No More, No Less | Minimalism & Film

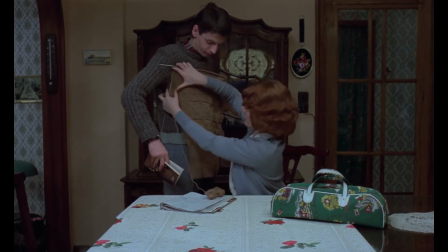Tony Smith was a pioneering minimalist of the time, and this piece, I think, beautifully represents the philosophy behind the art movement, in the process and execution of the piece.
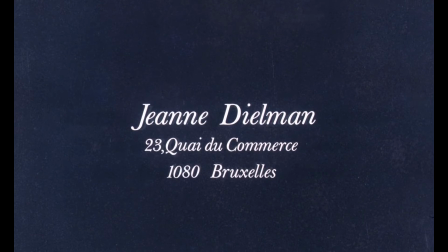Jeanne Dielman tells the story of a widowed housewife doing chores and odd jobs to make ends meet.
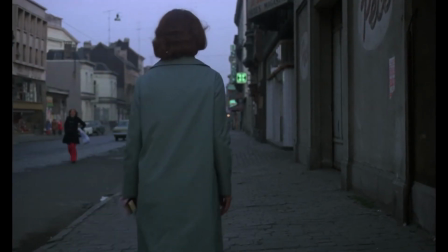It's a mostly silent story, as we watch her either centered alone in frame,
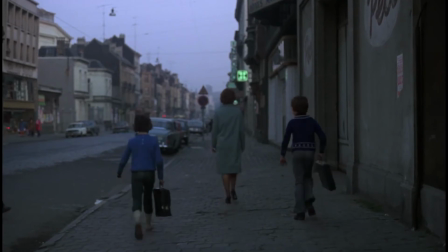surrounded by strangers, or sitting wordlessly with her son.
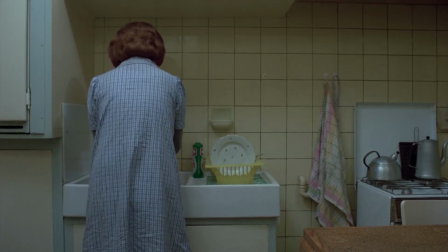It's a tedious life, and the entire film is built to present that to you, the audience, without compromise. Every shot repetitive, almost every scene nearly lacking of action, completely emotionless, pseudo-documentary.
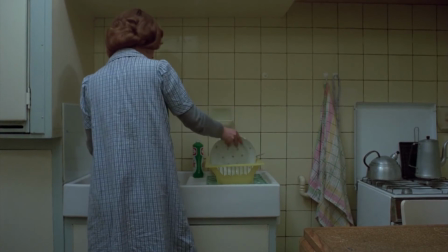Though these are two very different art pieces with two very different goals, Chantal Akerman and Tony Smith both acknowledge the power of inactivity.
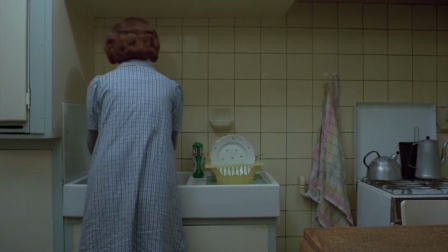Metaphorically and literally, Tony Smith choosing to strip down visual art to its most fundamental, a geometric shape lacking even his own signature, in an attempt to remove all abstract meaning.
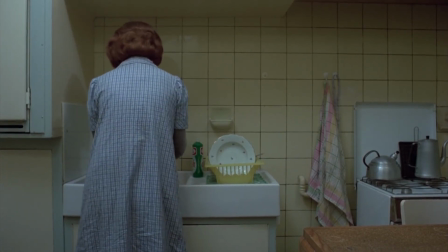To quote another popular minimalist, Frank Stella, "What you see is what you see."
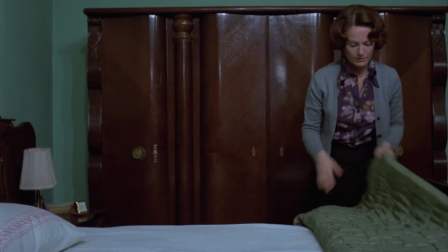With Jean, this sense of intended boredom becomes the sole method of conversation between audience and filmmaker.
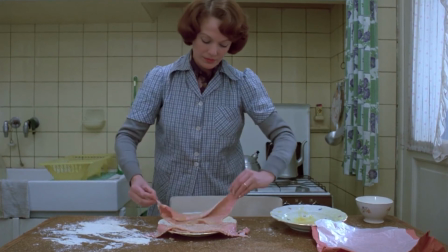Stripping a film down to its most basic, no flashy editing or catchy dialogue, just static, symmetrical shots.
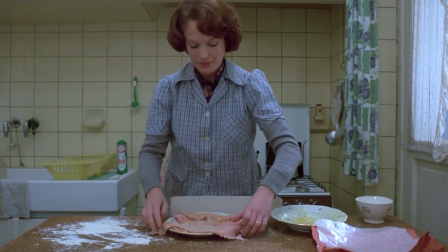Chantal choosing to force us to empathize with Jean's experience by making us trudge along with these moments in her life.
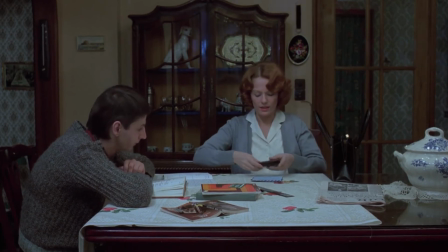Less is more. Things get more interesting when you limit an idea to only its necessary parts.